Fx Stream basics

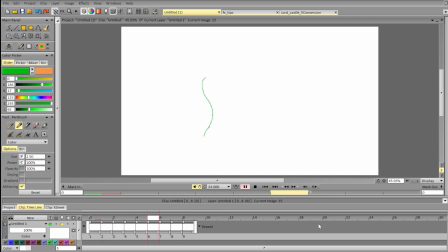4323s
Okay, so here's the wave. Chunky waves.
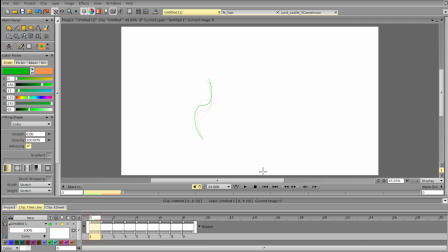Okay.
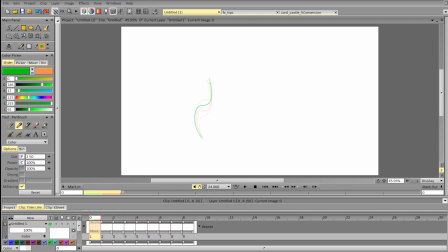4358s
We do copy, paste, reverse, transform.
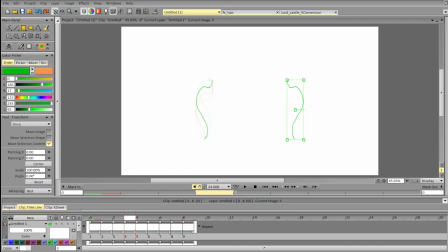4373s
Modify, flip horizontally, delete, have the cycle, transform it, rotate it.
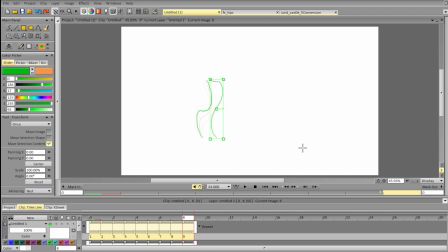4390s
Okay, let's transform it first, warp it next. Here you have a fire.
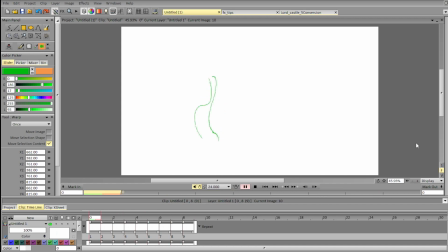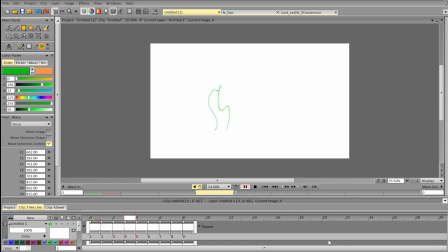Or smoke, depending on the speed and the shape language after you change it. With a very slow motion it will be more smoky and wispy.
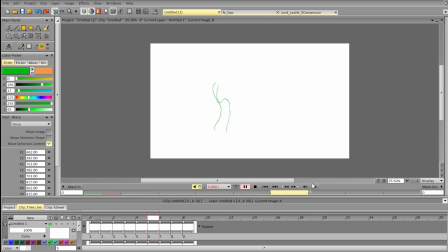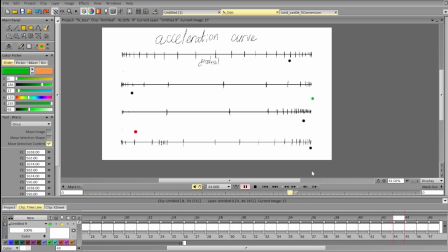4458s
Okay, so we've animated this one only using spacing. Let's use exposure.
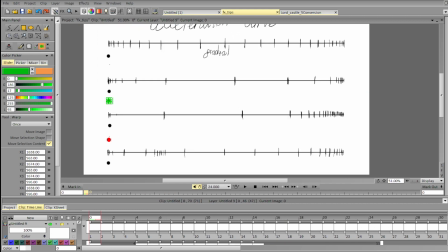4473s
With exposure it will look a bit junkier, that's for sure.
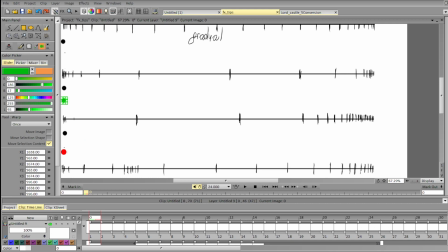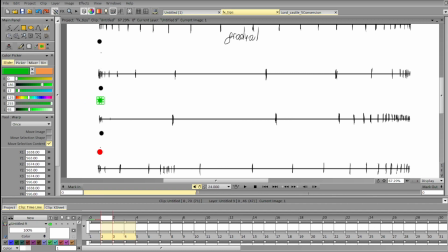4495s
Let's set it on force. On threes. On threes.
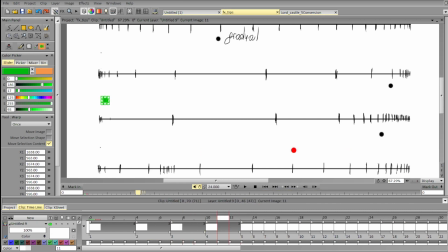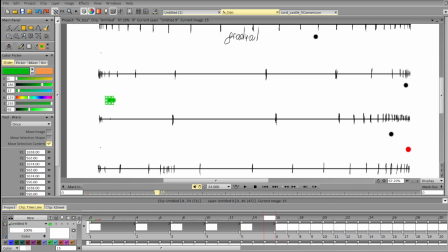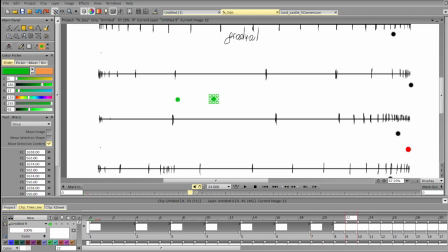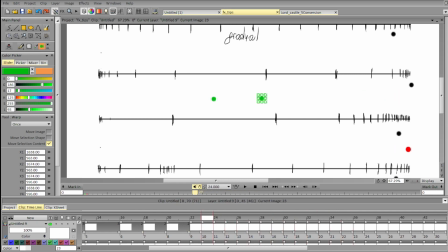Twos.